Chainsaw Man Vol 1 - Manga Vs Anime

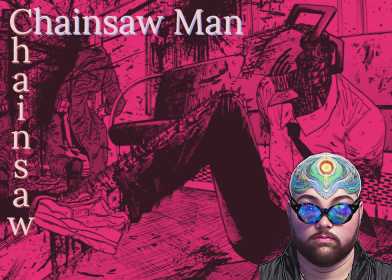256s
Afterwards we move on to Denji being betrayed by the Yakuza grandpa who he owes the debt to.
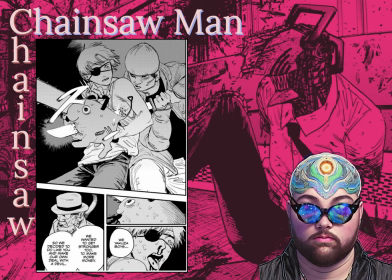261s
A small detail that's kind of interesting here is that the guy who stabs Denji and Pochida from behind doesn't really seem like he has become a zombie yet in the manga.
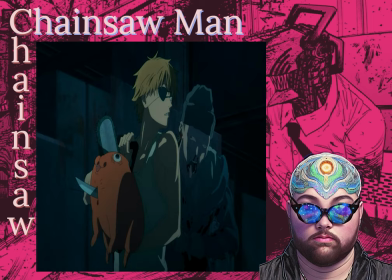270s
I might be wrong but he's definitely not as decrepit as he has shown in the anime. The rest of the scene is pretty much one-to-one until we get to Denji being stabbed and cut up.
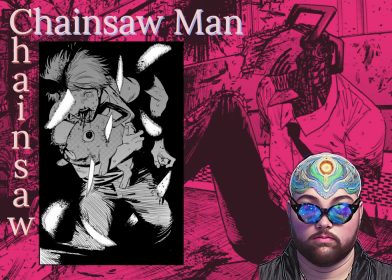280s
I love the simplicity and almost abstract nature of the scene in the manga, but it is definitely a lot more brutal in the anime where it is more drawn out.
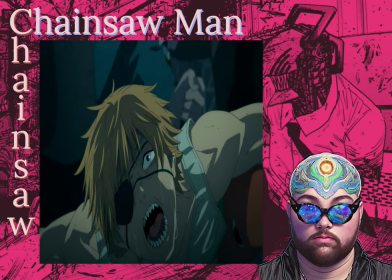288s
You feel each stab and are forced to listen to Denji's screams as he contemplates why he couldn't have something even so simple as a normal life.
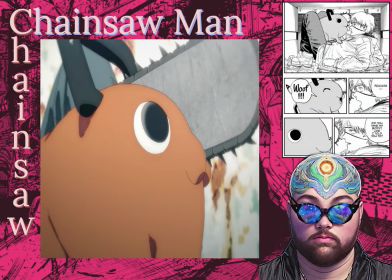296s
The following flashback is pretty much identical. We see the contract where Pochita offers Denji his heart in exchange for Denji making his dreams a reality.
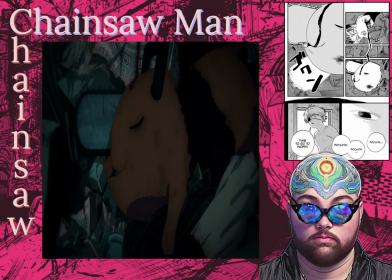306s
The parts of the scene where Denji and Pochita's bodies are in the dumpster,
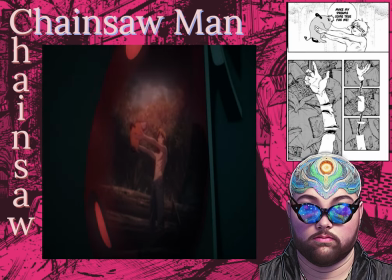310s
the blood runs down into Pochita's mouth, and Denji's body gets thrown back together by the chainsaw chains.
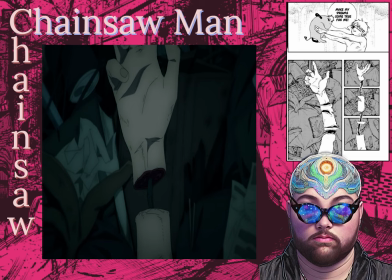315s
It was elevated by the anime. The motion of seeing the body parts gravitate back together really adds a lot here.
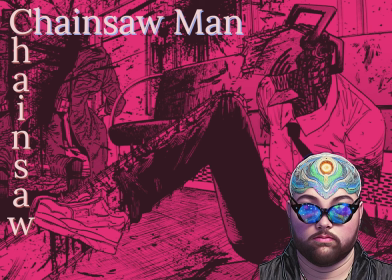323s
Another small detail about this very next part is that in the manga, Denji has tears in his eyes after realizing that Pochida is gone.
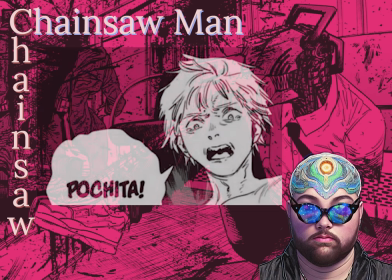332s
It's subtle, but it displays Denji showing emotion, which is relevant to the story. The rest of the scene with the zombie devil is a section where the manga really shines.
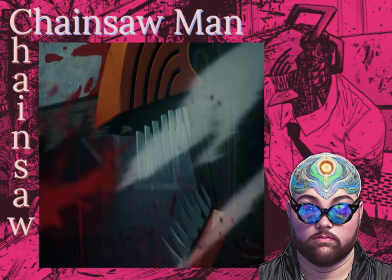341s
I'm not a hater on the 3D animation, but there was just no way the anime was ever going to recreate this to the level that Fujimoto created it.
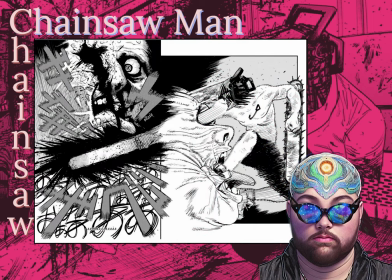348s
There are so many amazing panels throughout this manga, but some of these would still place at my top, especially the shot of Denji thrusting his chainsaw into the zombie devil's eye. This is such a unique layout and it just oozes with style. It's fucking sick.
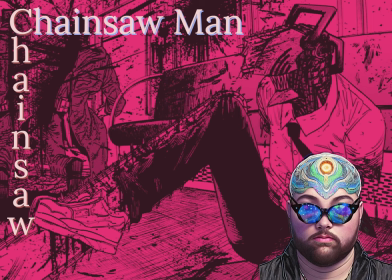363s
I know the subtitles vary between platforms so I'm not really going to go into the translations a lot here, but I definitely like the wording in the manga versus anything I saw in the anime subtitles.
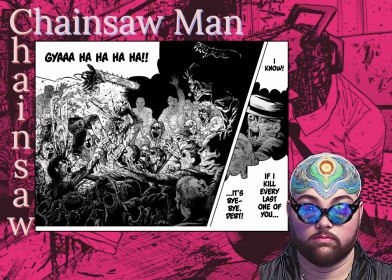373s
For example, when Digi says, if I kill every last one of you, it's bye bye debt, gives more character than once you're all dead, I won't owe a damn thing.
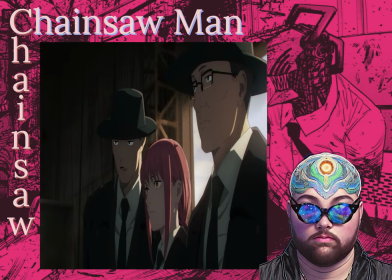382s
That's just my personal preference. still. This next scene where Makima shows up and finds Denji amongst the zombie corpses does have some pretty key differences.
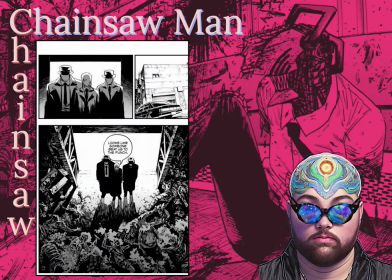390s
In the manga, Makima is cast in shadow, which gives some dark and foreboding vibes,
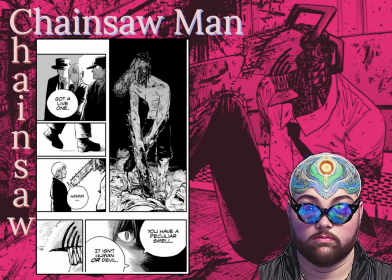396s
until Denji sees her face, which then she is cast in this almost holy light.
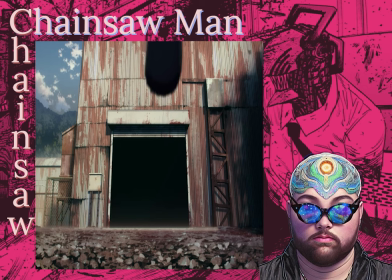400s
In the anime, there's no toying with the tone, she just walks up. Given this is some of the best walking animation I've ever seen, and it still shows you some of her character,
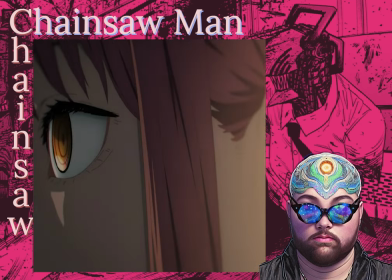410s
how confident she is that she would just walk up to this man covered in chainsaws like it's nothing
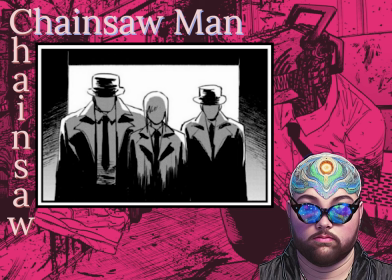414s
you also never see the faces of the two guys that are accompanying her in the manga which also adds to the mystery of this public safety organization
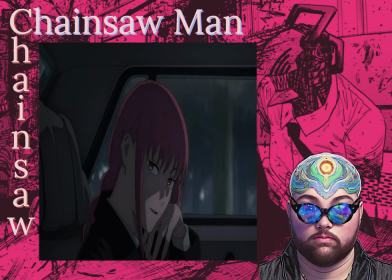422s
we then get the car ride where dingy sets a record for falling in love speed run any percent i've almost proposed to people just for telling
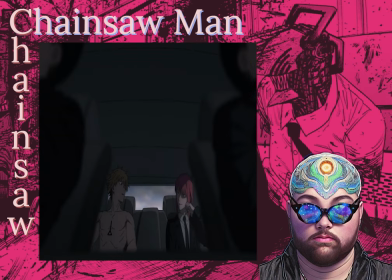430s
me they like my shirt so i can't really judge too much this is where we get our first big discrepancy between the manga and anime.
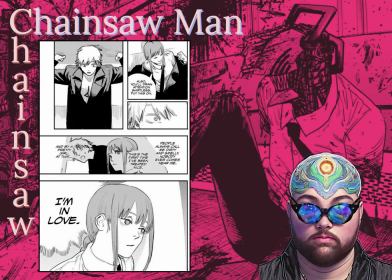437s
In the manga it's all good vibes in the car, Denji falls in love and that's about it.
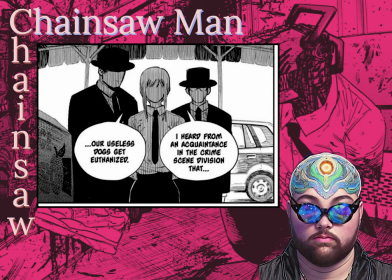441s
We don't get the useless dogs get euthanized bit and she's treating me like a damn dog I thought she was nice bit until they're at the udon shop.
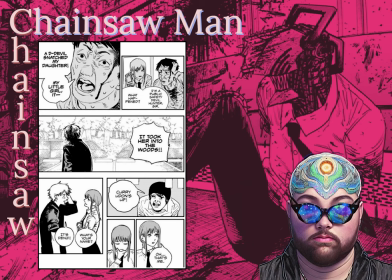450s
Some man runs up to them yelling that a devil took his daughter into the woods and Makima
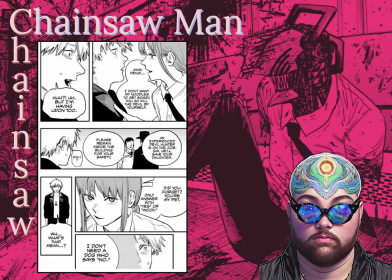455s
tells Denji that she doesn't want her noodles to get saggy and so he needs to handle it. It's then that she tells him that she only needs dogs who say yes or woof.
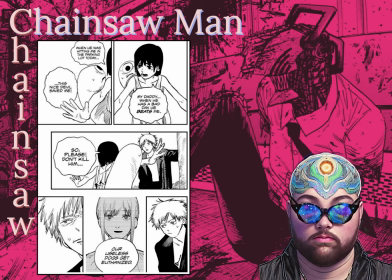465s
Denji ventures into the woods to find the lost girl and this is where we have our run in with the muscle devil.
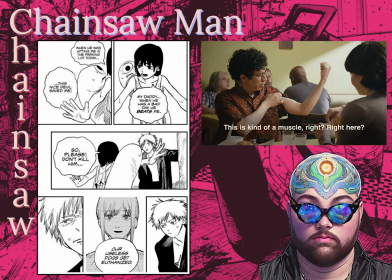470s
I assume that Mappa left this out because weeds don't have muscles and they wanted to avoid any unnecessary emotional trauma.
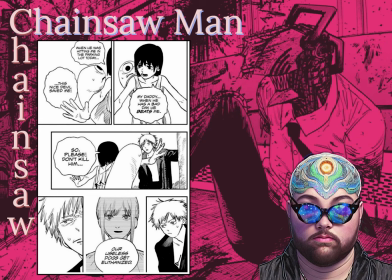476s
Don't worry though, you'll be getting plenty of that later. Anyway, he finds the young girl who is protecting the devil, saying that her dad beats her and that the devil actually saved her.
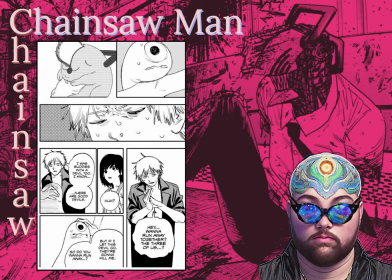486s
The situation reminds Denji of his relationship with Pochita, and he asks the girl and devil if they want to run away together.
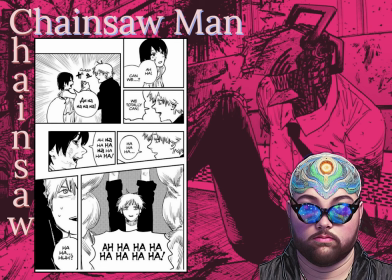492s
The girl agrees, and we get this funny moment of the two laughing together while holding hands, and then Denji's arms just keep raising into the air until you're like, what the fuck?
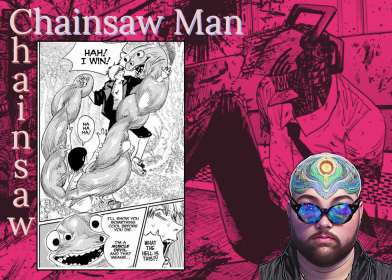500s
And we realize that the little devil that was with the girl is actually kind of a problem.